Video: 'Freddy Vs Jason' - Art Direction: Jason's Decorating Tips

I think the most important thing is to find the look. Is to find the look of that. How do you make a dream world? Not like so dreamy that it become like a fairy tale or fantasy, because yet it has to be scary, it has to be eerie, and yet in the real world you still have to be eerie and scary, but you have a different look. You have the realistic look. In order to separate dream world from reality, we've actually made it reasonably obvious in most instances.
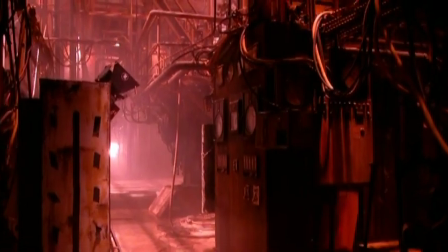[0:33]
In places like Freddy's hell,
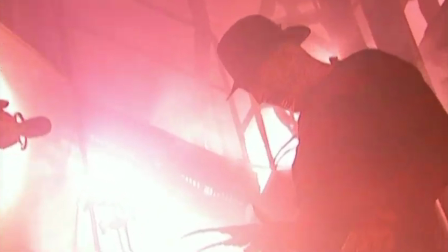[0:37]
you're instantly aware that it's a completely outlandish place to be, and the same with Jason's dream world.
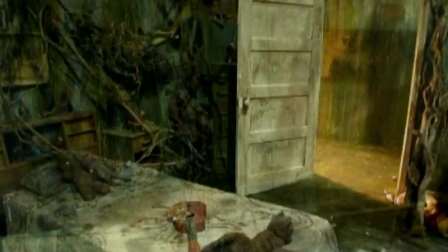[0:42]
These are places that couldn't exist anywhere. So I was lucky to have Fred Murphy and the art director, John Willett, and everybody work so closely together, and the visual effect people sort of find that balance, So we use a lot of color,
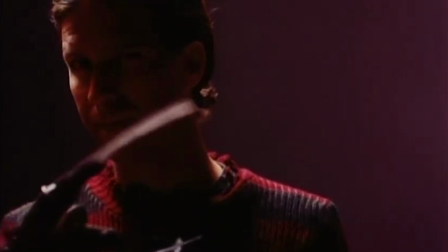[1:03]
different color, a lot of primary color, like deep red, deep blue, deep green on the dream world. When the nightmare parts happen in what we call a real environment,
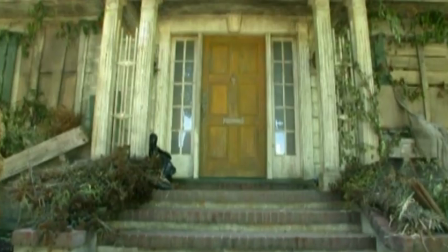[1:16]
like one of the houses, then we've treated it filmically as different. We've played with lighting, with bleach passing, with all sorts of things like that in order to make it a bit more subtle.
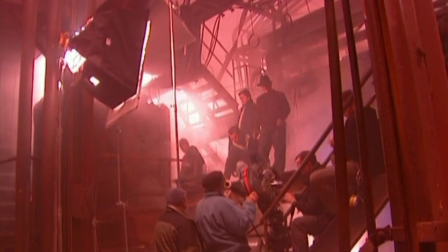[1:26] Robert? Yeah. You tilt your hat back just light.
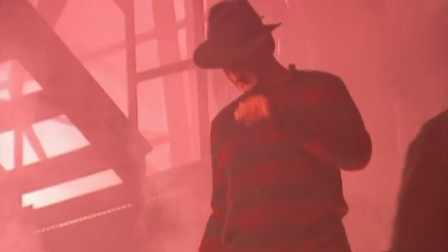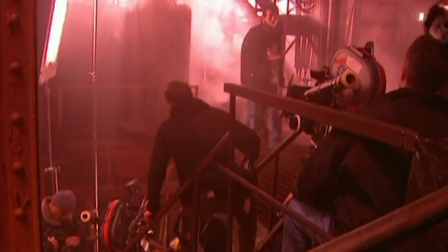[1:35] Freddy, Elvis, Krueger. Here we go, and roll sound now. Rolling.
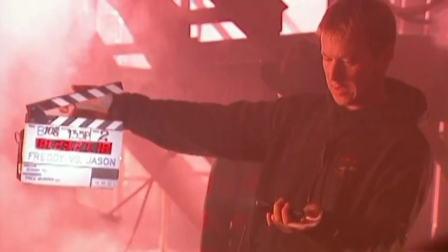[1:41] B marker.
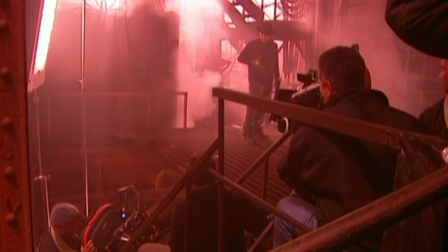[1:46] And set. Right. And action.
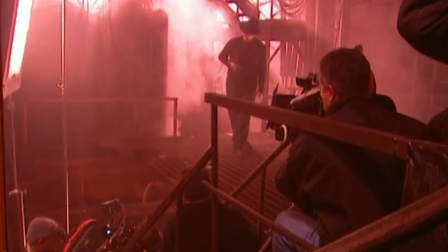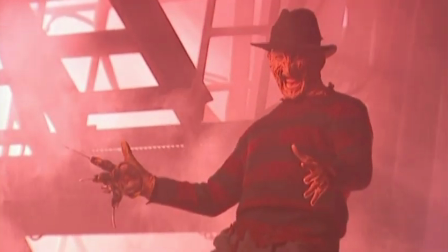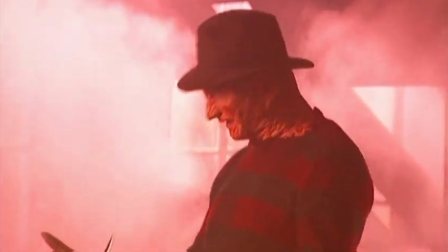[1:59] Boing, boing, boing, boing, boing, boing, boing, boing, boing, boing, boing, boing.
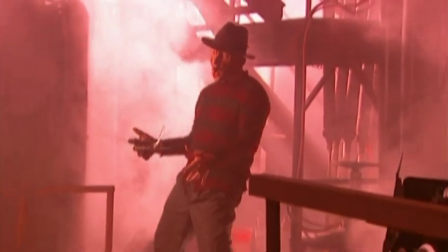[2:06] Oh.
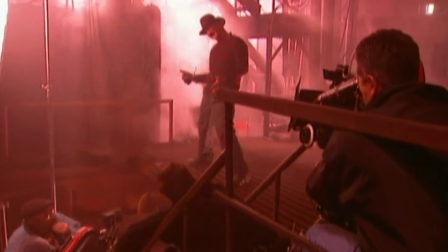[2:10]
The boiler room is an interesting set. It's Freddy's nightmare world, and what I've done there is modeled that set after a city called Kowloon in China,
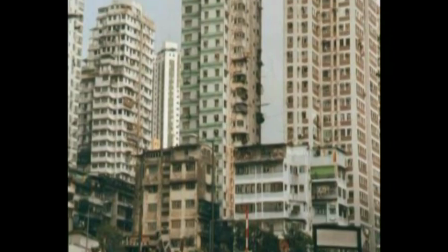[2:21]
where it was a city that developed over the years without any regard to building code or anything else.
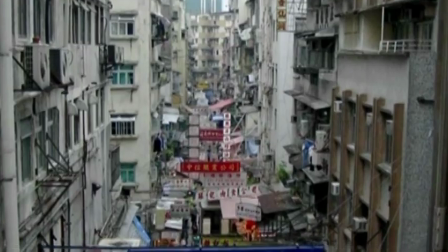[2:27]
And all of the cable and the plumbing and the wire and electrical were all just sort of hung on walls,
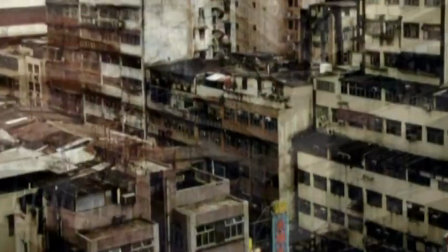[2:32]
and they would drape down hallways and into rooms, and it was quite outlandish.
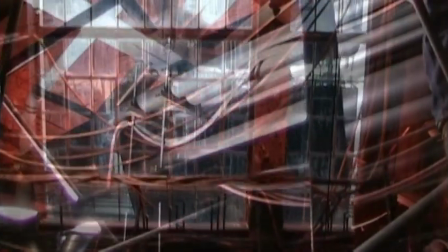[2:37]
So the set was an existing boiler room, and we've added tons and tons and tons of cable
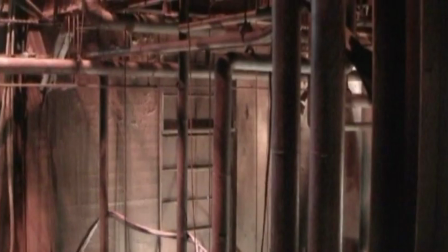[2:44]
and wire and boilers and all sorts of mechanical and electrical stuff, so that it's absolutely crazy in there,
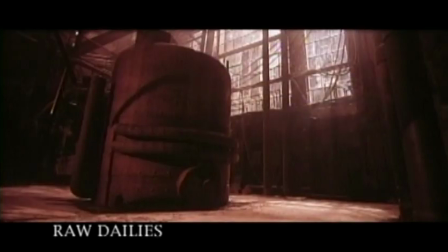[2:51]
and then painted everything with 5 different coats of paint in the sort of rust and fire range,
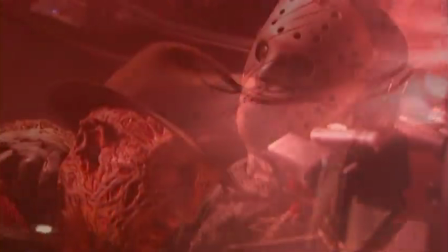[2:56]
so that when the light hits it, it has this very deep texture to it.
That's a good one there.
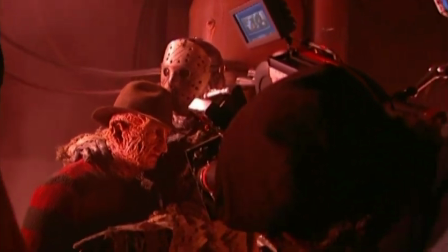[3:02] That's great.
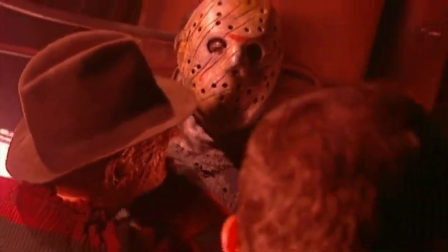[3:07] Penny for your thoughts, Chief. Hey, Robert, does he want me to grab him and start that move?
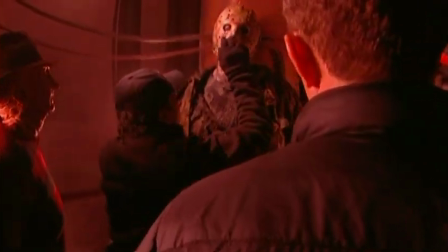[3:13] When I turn him around? Yeah, up here, right? Yeah. And Jason is painful like this.
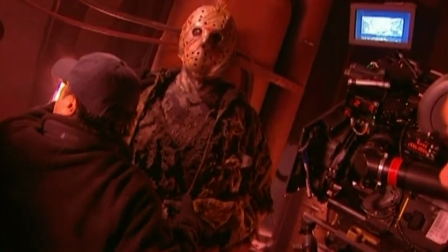[3:19] And then this hand, actually, without you knowing it, is pulling out the machete.
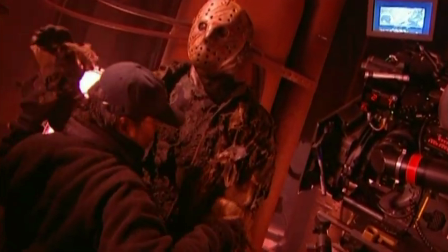[3:25] And this hand, you push me, rather than turn around. Yeah.
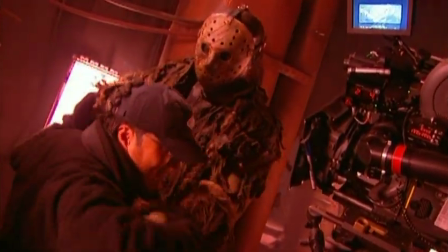[3:30] No, you just push my hand, almost slice decapitate me.
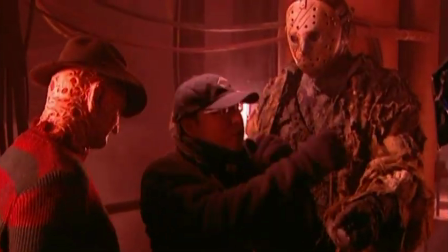[3:34] I see.
Well, I think that the film needed this look, because the look of the film has this sort of graphic novel look to it.
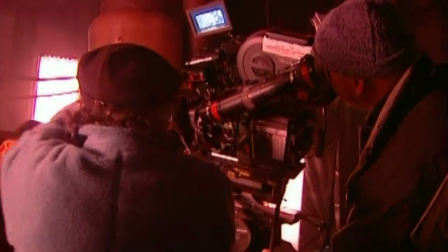[3:43]
The whole way it's stylized is because of the contribution between Ronnie and Fred Murphy, the cinematographer.
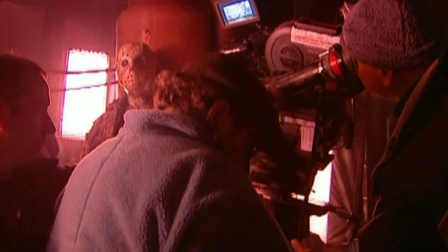[3:50] Wait 1/3.
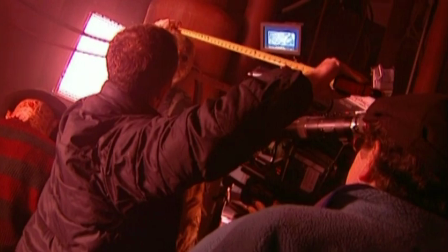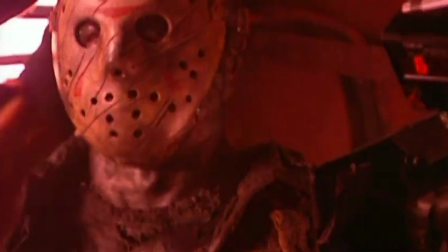[3:58] Okay, we have speed. Hey, pull this slate out. So rolling. Here we go.
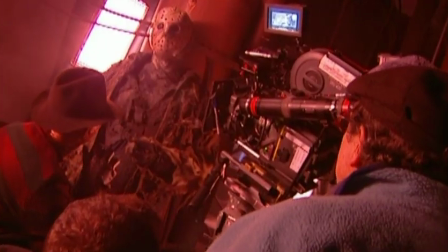[4:03] And action.
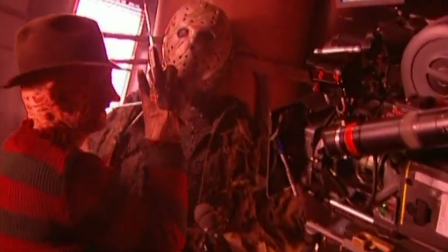[4:09] I'm still too far out.